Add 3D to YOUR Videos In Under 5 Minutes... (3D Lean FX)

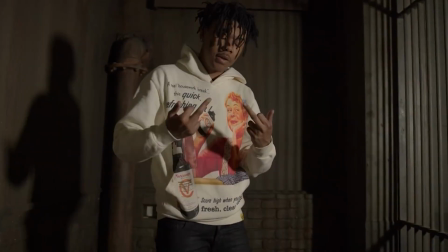0:00 Today I'm going to be showing you guys how you can turn this and this into something like this and this in under 5 minutes using our brand new 3D lean effects pack. This pack includes drag and drop 3D assets that you guys can use on any video editing software. You don't have to have any 3D skill or knowledge to use them. They're just drag and drop.
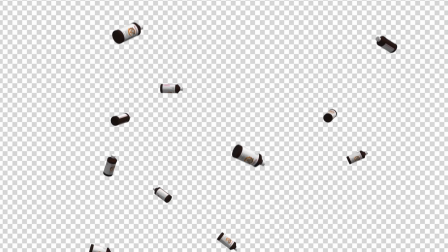0:22 There are tons of variations, including vortexes, loading up, raining, transitions, and much, much more. There's also some crazy liquid simulations in there. And right now we're running a Christmas BOGO. So that means if you guys want to pick up this brand new pack, you can get another pack for free on our website. And this works up to 3 times. So if you guys add 3 packs to your cart and add 3 more, you will get 3 of them for completely free. This deal is only going to last a few days, so I highly recommend you guys go check that out on our website. There are tons of editing packs there that you guys can use to level up your videos and your turnaround time.
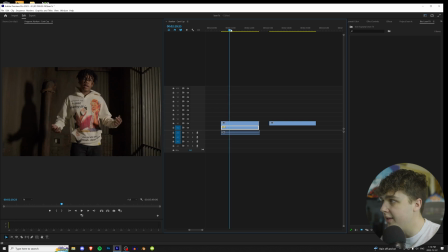0:51 All right, so we're in Premiere Pro here, guys. We're going to get started by adding the 3D lean effects to this KANKAN clip here, as we did at the beginning. Basically, what I have here is I have the layer, and then I have a rotoscope layer that I got from After Effects.
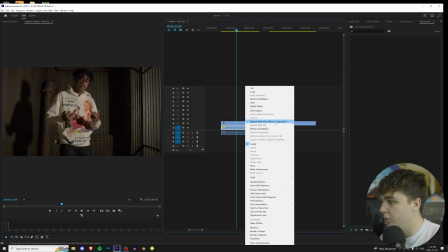1:02 Now, the easiest way to do this is if you just right-click, replace with After Effects composition, and then go in and rotoscope. I have a tutorial on rotoscoping linked in the description below. But most of you guys should know how to rotoscope. This is only for one effect. You don't have to do this for any of the vortexes. This is just so I have the purple liquid going in behind him. So let's get started, guys.
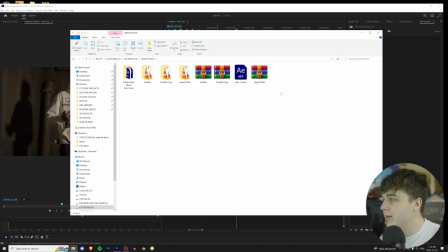1:17 We're gonna go and open up our lean effects pack here. Once you decompress your files here, we're gonna have the bottles, the double cups, and the liquid paths. So once we open up the bottles here, you have all of these options for bottles, all of these options for double cups, and then 2 liquid paths. But if you guys buy the pack, you guys will get free updates going into the future. All right, let's start off with the liquid paths.
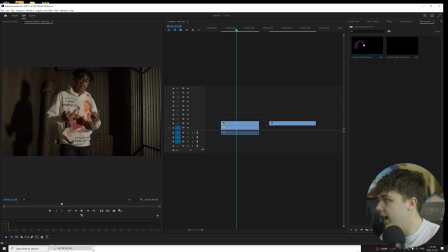1:33 We're gonna drag and drop them into Premiere here, and I'm gonna go with the liquid path one here. As you guys can see, crazy liquid path, and then we have this smaller one here. Let's go and put that there and put that behind Can there. Let's move this clip over. Now, since the liquid path is behind him, once it goes around him, it's gonna disappear, but I'm gonna make this a lot better.
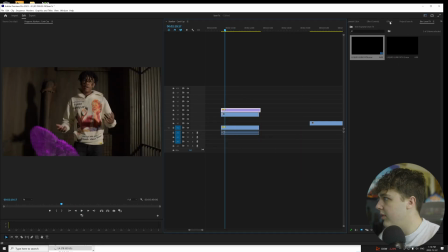1:47 I'm gonna speed it up to 200 speed, and we're gonna start it off in front of him, but I'm gonna increase the size here by going to effect controls, scaling it up so it starts there, and then once it goes about there so it's not in front of him, I'm gonna bring it behind, just like that. So it's gonna start in front of him and then go behind him, and we'll cut that off there.
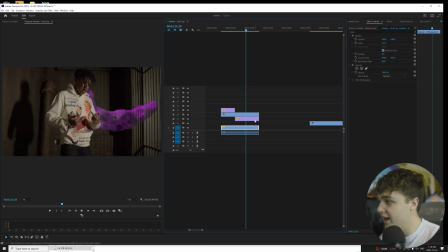2:04 And that already looks crazy. I love the way that looks there, guys. If you guys want, you can go ahead and add some blur to it. In Premiere Pro, I recommend using Gaussian blur, but if you're an After Effects camera lens blur, it's better. So you can get a nice little blur like that. And then we can press Control C, Control V, and paste it onto the first one there too. So that looks cool there, guys.
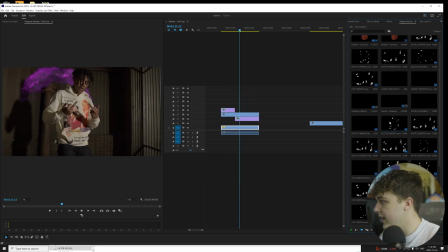2:20 I messed with that. Now going into our lean effects pack here, as you guys can see, we have all of these bottle vortexes. We have cup vortexes. We have the cups floating up, multiple variations of that. We have the single bottle floating up, single cup floating up.
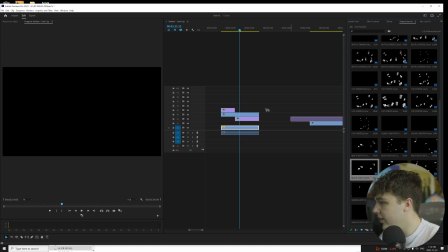2:31 So I'm gonna go ahead here and get the cups floating up. I like this variation of it right here. We're gonna trim that down.
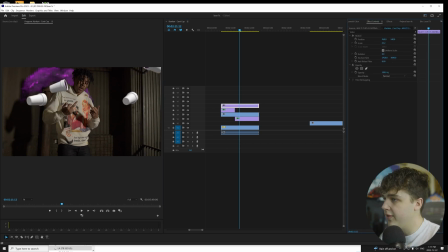2:35 Now these files are all 4K, so you're gonna have to scale it out if you're working on 1080p footage. So we're gonna move it to about there. I'm just gonna add some Gaussian blur on it because it is in the foreground and KANKAN is in focus. So I think something like that is fair.
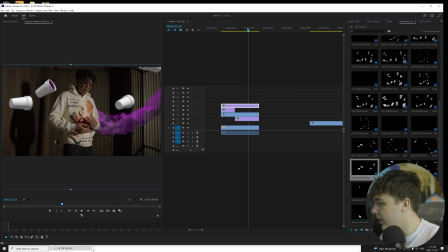2:47 Then if we go back into our project here and we go up to our single cup floating up or a single bottle, let's go with the bottle, just to add some variation. Now I love the way this bottle looks. I designed it to have droplets on the front of it. It looks really cool.
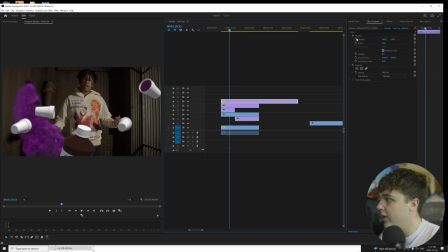2:59 So we're gonna scale that down there. Let's have it come up from there. So we'll already have it halfway coming up, and let's move it to the side here like that so it doesn't cover Can's face.
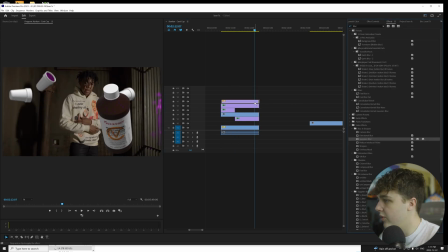3:07 Cool. And then since it is really close to the camera and Can isn't focused like before, we're gonna have to add a thicker blower onto this to make it look more realistic. And boom, that looks really cool there, guys. We also have this other variation of it that I like a lot.
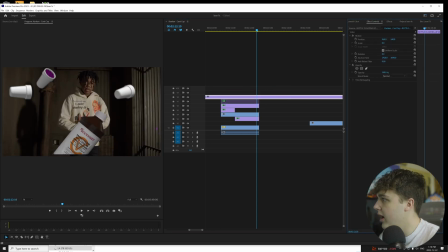3:18 So if we throw this one in here and we turn this one off for now, this is actually the bottle coming up like before, but it ends up opening up and lean spills just like that.
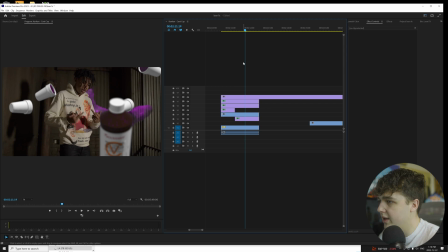3:26 So that's also a cool variation of that if you guys want to try something new, but I'm just going to leave this one in here for now. And I love the way that looks. You guys can get super cool lean effects just like this. And like, how long did that take? Like 30 seconds?
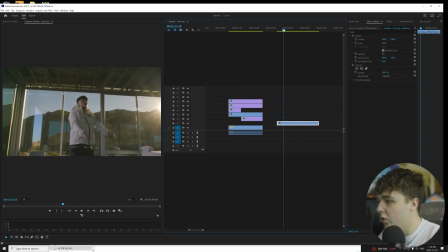3:35 Crazy. Let's move on to the next clip here, guys. We're going to use the vortexes on this one just to show off how they work.
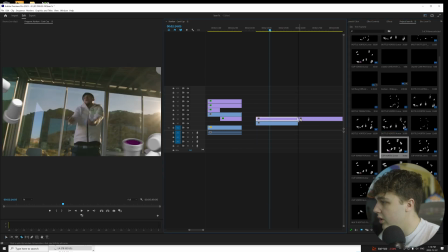3:40 Let's go into our lean effects pack. Let's do the double cup ones, and then I'll move on and show you guys the other ones afterwards.
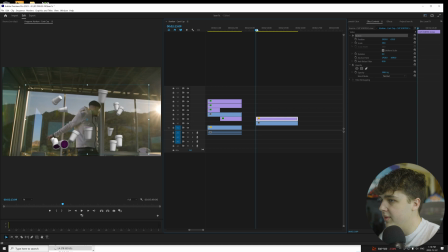3:45 So scaling it down and matching it to our subject here, what we're going to end up doing is we're going to go to the beginning of our clip, keyframe the position and scale, and we're just going to follow along Yeet there.
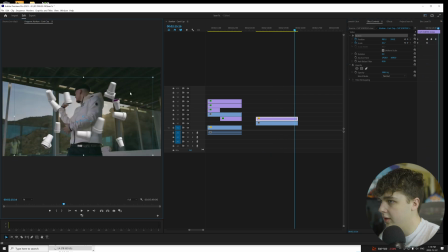3:53 If he comes into the camera a little bit closer, we'll make it bigger, move it to the side, move it up, and boom, we can get a cool look just like that in a matter of seconds.
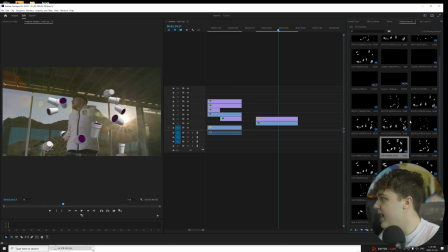3:59 Super sick. And you guys can do the exact same thing with the bottles here. Now there are multiple variations of them, so let's say you want them flying across the screen like this just to add some more depth. You guys can do that.